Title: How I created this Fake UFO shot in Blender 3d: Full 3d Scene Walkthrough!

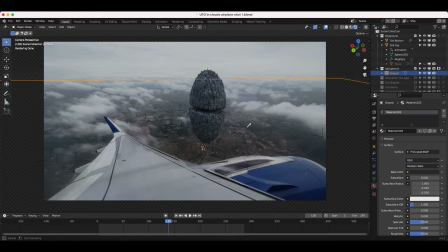So I've just used the color picker tool to select, part of the live action ground here, and that general color is going to reflect back onto our CG environment, which is going to give much better lighting for our shot.
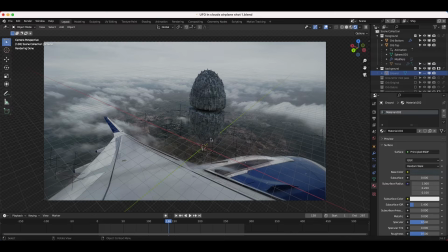Rather than, taking this away, all of a sudden the light levels on the bottom of our UFO spaceship are coming from that HDRI and are actually brighter than they should be. So by adding this ground plane, and I'll go ahead and show it here. Right now it's not showing up in the render, but it's just lighting our environment.
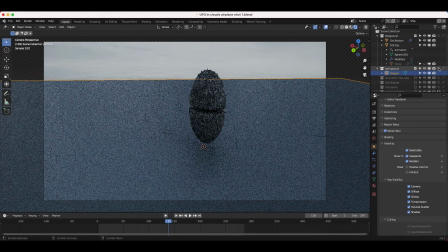Go ahead and turn off shadow catcher and this guy. You can see that this is actually what's below our spaceship,
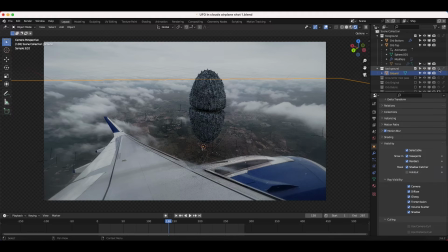and I've just enabled it as a shadow catcher and a holdout in the view layer settings so that it wouldn't actually show up in our CG render, but it would block the lighting from the HDRI environment from below hitting our UFO spaceship.
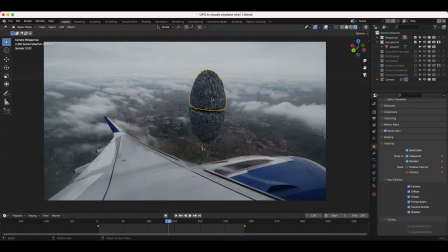So that's going to help provide a lot more realistic lighting on our UFO element. The next thing that I wanted to do to have a little bit more life to the scene was add some particles kind of breaking off the ship as it's animated up into the sky here.
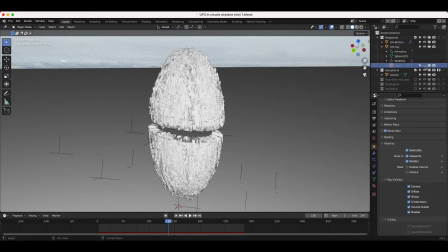So you can see if I just select our ship and I'll enable this particle system that I've added to my scene,
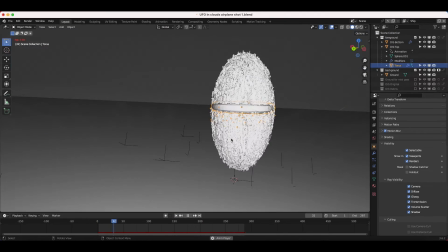and you can see I've just added a very basic particle system that drops some debris over the course of our timeline,
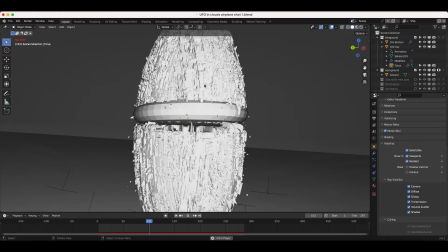and this torus is emitting these particles and is parented to the top portion of our UFO ship here. And by emitting these particles, we're almost creating the effect as if the two pieces of the ship are breaking apart from each other.
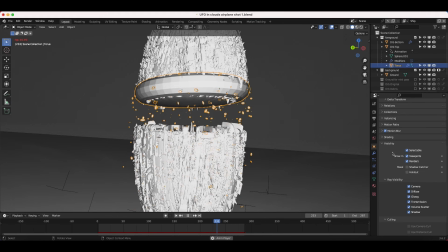So I just have a very basic particle system on this torus, and you can see if I go here,
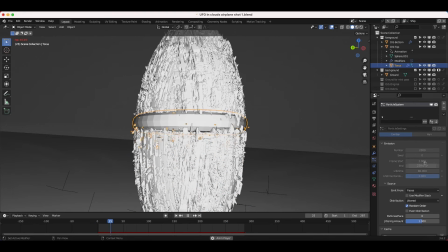2000 particles, frames start at 1, ending at 228 with a lifetime of 80. And yeah, they're just emitting over the course of that time period.
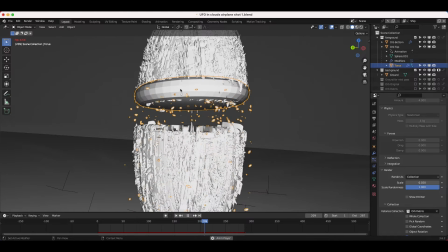And I'm actually instancing an orb debris collection on these particles so that it looks a lot more detailed.
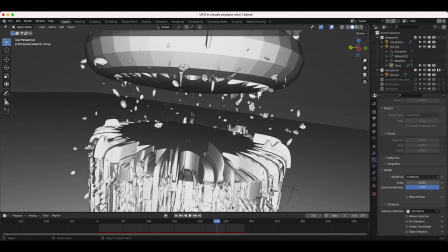So if we pause here, you can see what this is doing. And if we go into rendered mode, this is what it looks like.
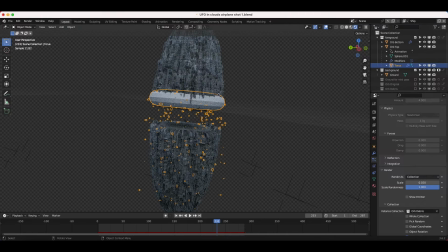Obviously the torus won't show up in the final render, but the particles will. So you can see if I just turn off show emitter for the time being, we get these kind of particles that are creating the effect as if the ship is breaking in half.
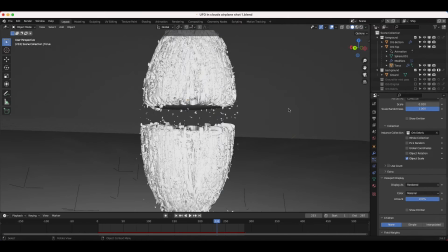So pretty cool little effect here, basic particle system. I've turned the gravity on, but I've turned the velocity on our particles off so that the only thing affecting them is the gravity itself. So now they're just falling as if they're breaking apart from our ship here. So super basic particle system there.
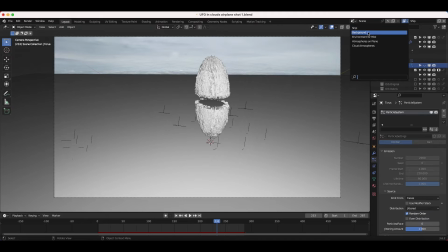So the next thing that I did was create a shadow catcher for our ship. So that's in our second view layer here. As you can see, I have 5 of them. Our first contains our ship render. The second is our shadow pass. So you can see here, I have our ground plane and I've enabled it as a shadow catcher,
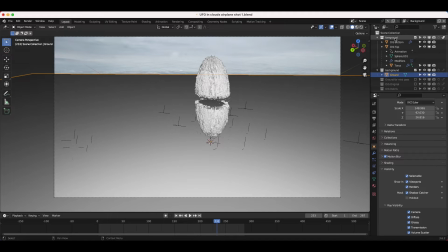and I've enabled our foreground containing our UFO ship as an indirect only option on this view layer.
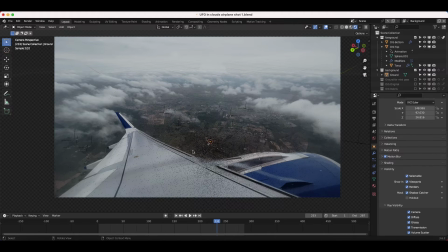And by doing that, now we have, you can see here, our subtle shadow that we can now use to composite on top of our live action shot separately.
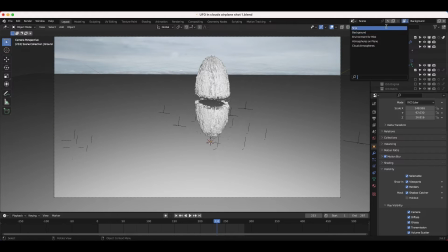So that was our second view layer here. The next view layer that I've created is called Environment for Mist. And what I wanted to do for this specific shot is I wanted to add some procedural mist on top of our entire live action shot, as well as our CG ship.
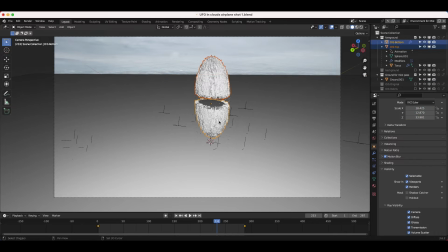So what I've done is I've just turned on our spaceship as well as our background ground view layer.
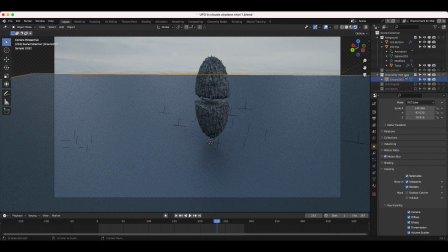And I've duplicated our ground on a new collection called Ground for Mist Pass. And I've enabled to view it on this view layer. So now we have all this data to work with, and by exporting a mist pass of this data on this view layer,
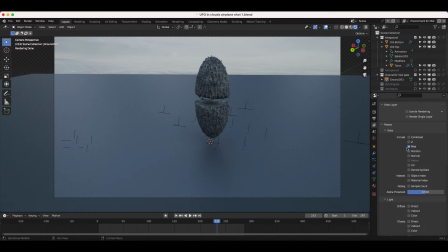so you can see here, if I go to our view layer settings, you can see that I've selected the mist pass option rather than the combined beauty pass option. But by exporting this data in our compositor,
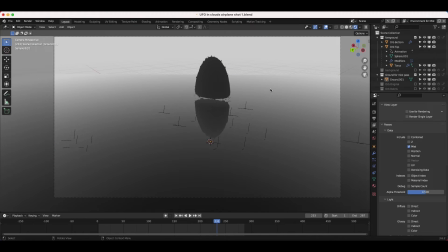we can then use this mist data to overlay on top of our final composite and simulate the effects that mist would have on a real environment. So just by recreating that general geometry of our live action shot, and then of course including our CG element within it,
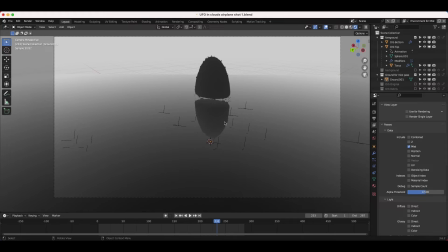we can now overlay those 3D volumetrics and that mist onto our footage and create a really interesting looking result.
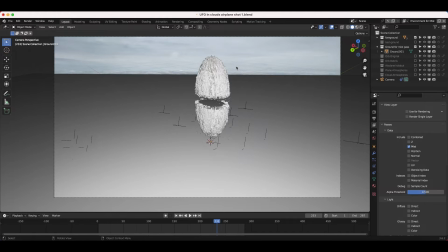So that's why I've created this view layer here. Next, I wanted to add some real atmospheric elements into our scene to help
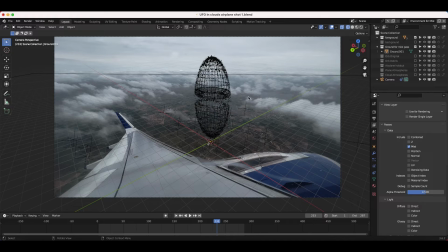blend in the real live action clouds with some CG clouds in the environment.
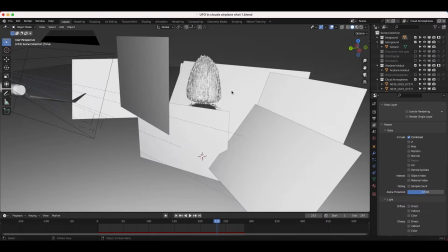So you can see here, if I go to cloud atmospheres, you can see that I have a variety of planes here,
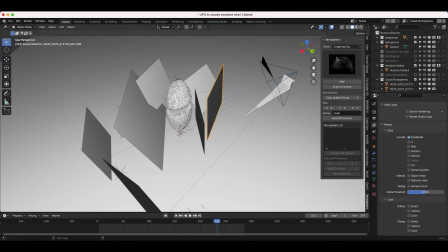and these planes all contain some mist elements from our atmospheric add-on that we released several months ago. But you can see we have a variety of different elements to choose from, and I think I've been using the lingering fog elements for this specific example.
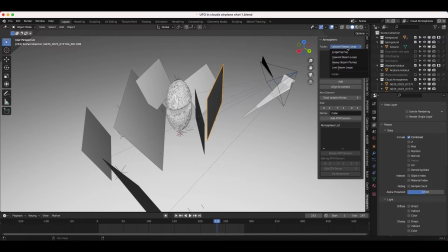But you can see we have, upward steam loops if you want to use them as like chimney steam or something, and heavy steam plumes. You have a variety of different elements to choose from, and you just import these into your scene, and now you can composite the real element within the live action shot.
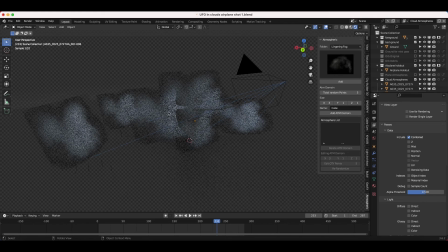So you can see these guys are looped and ready to go. If we go into rendered view, this is what we're getting, and you can see we're just rendering out these 2D planes,
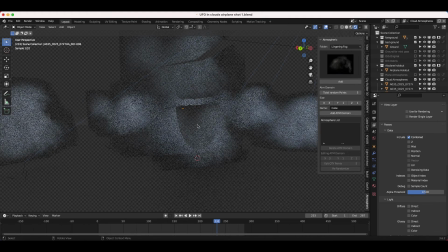and our spaceship, you can see here in the middle, is enabled as a holdout, as you can see in the top right here, and it's actually going to create a 3D effect. Even though these elements are 2D, the layering of them creates a 3D effect that is pretty interesting and helps integrate that CG element into the live action shot a bit better.
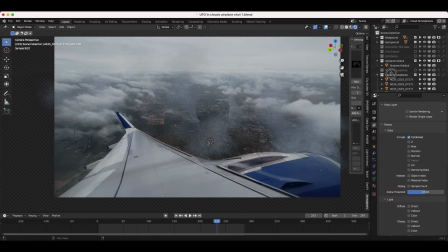So I've just added a variety of these 2D atmospheres into the scene, and you can see them all right here. We select them, they're just 2D planes, and we're rendering these out on their own separate view layer so that we can composite them on top of everything with a lot more control and even increase the density of them in some cases.
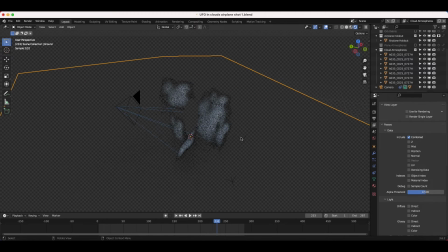So pretty basic effect there. You can see that that's going to help integrate our UFO into the shot a bit better. And also by combining live action atmospheres with a CG mist pass, we can help bridge the scene between CG and live action even more. So that's what we've done here.
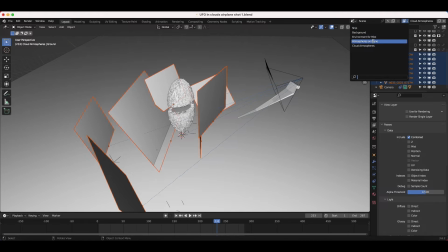Finally, the last view layer that we have created, I've called atmospheres on plane.
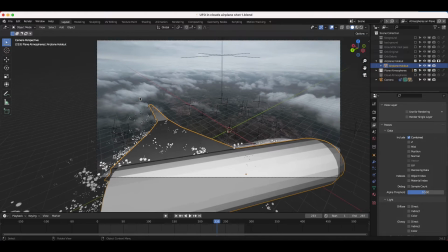So what I wanted to do is just create a very subtle kind of atmosphere effect on the plane wing here in our shot.
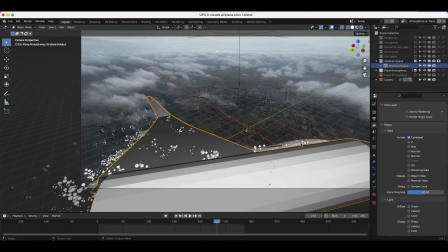So you can see I've just recreated the geometry of our live action plane inside of the computer.
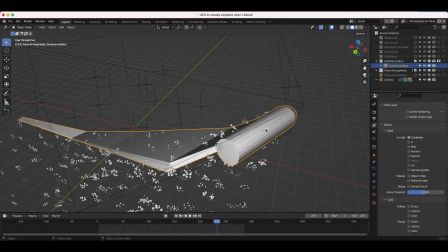So this guy right here, I've just modeled out the basic geometry of that wing,
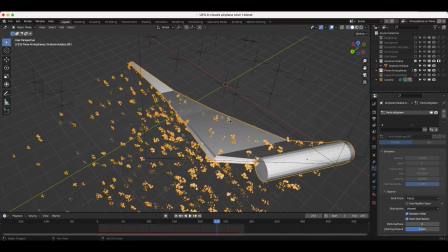and then I've added a particle system to the wing and just had it emit over the course of our timeline.
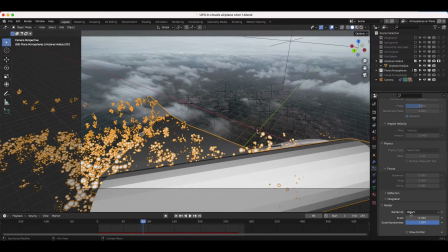And then I've instanced a volumetric icosphere on this plane.
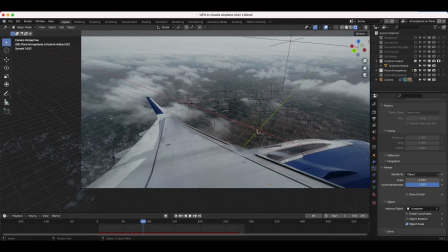So you can see if I go into rendered view, we're getting all these kind of volumetric spheres coming off of the plane here.
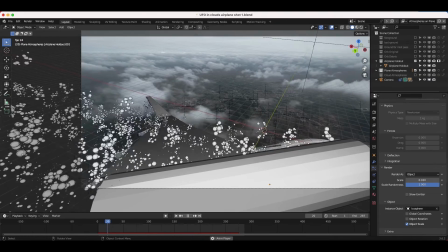And in the compositor, I've added some motion blur to these elements to simulate how this kind of condensation or volumetric effect is coming off of our wing here.
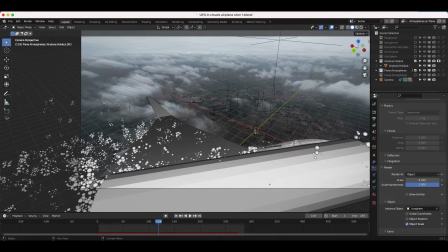And I just wanted to give a little bit more speed to the shot as well. It was pretty subtle in the final result, but I just wanted to experiment with it to see what kind of effect I could create.
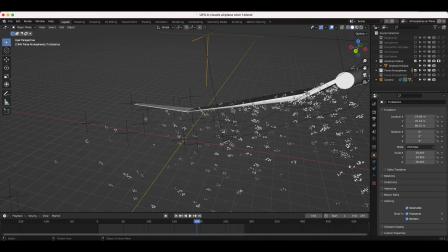I also added a turbulence field here to make the particles move in a little bit different way, but pretty basic little effect there.
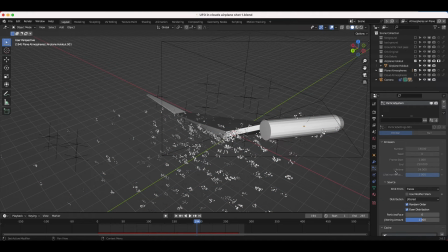I have 15,000 particles over the course of our timeline emitted here, and I've just changed the velocity on the z-axis so that they would go in the right direction that I wanted them to.
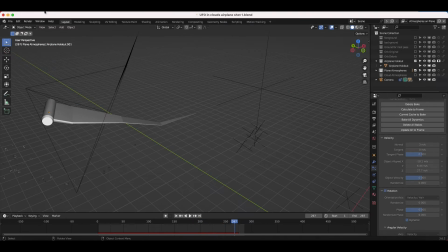But pretty basic little effect there.
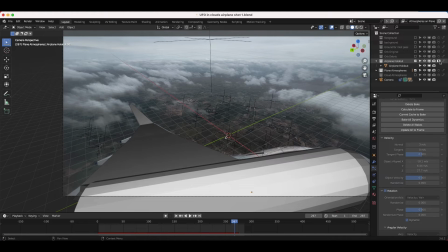I've rendered all of these effects on their own separate view layers, of course, holding out different elements on specific ones in order to just isolate them by themselves.
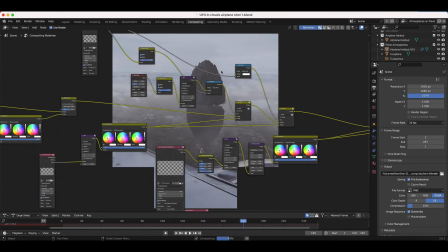And then in the compositor is where the real magic happened. As you can see here, this was our final result.
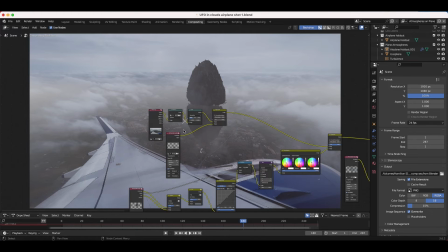Fairly basic node setup here. So I'll go ahead and go through these elements that we've added and combined together in our scene one by one here.
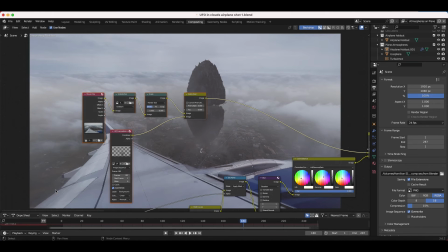So the first thing that we've used in our compositing node tree is our live action shot. So you can see if I just add an output node, we can take a look at what this looks like by itself.
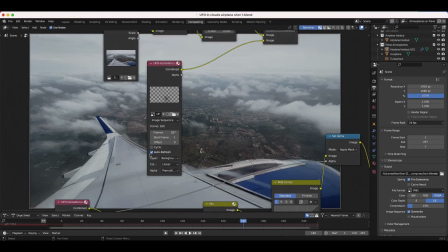So here's our live action shot on frame 180. Then first thing we did was add our background shadow, which is pretty subtle here.
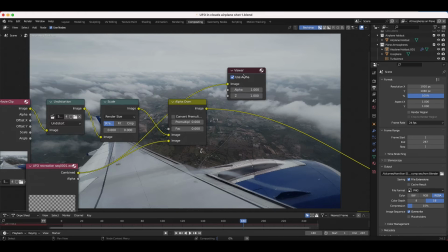You can see it if I just enable it by itself. Well, it's pretty hard to see, but there's a shadow there.
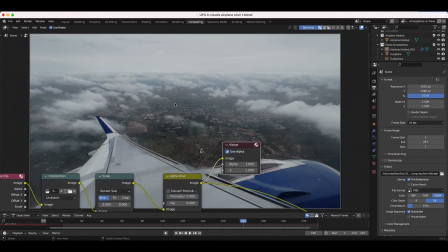And then we've overlaid that using an alpha over node on top of our footage. So you can see it just makes our ground a bit darker. The next element that I've added is our actual UFO element here.
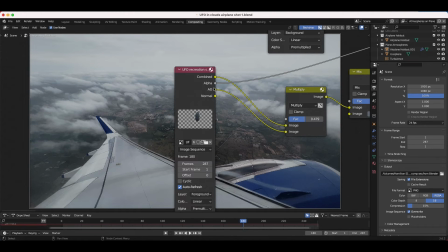And I've actually rendered out an ambient occlusion pass with this UFO element as well.
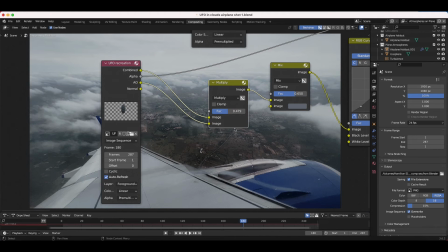And I've combined that using a multiply node to deepen the shadows of the crevices on our spaceship.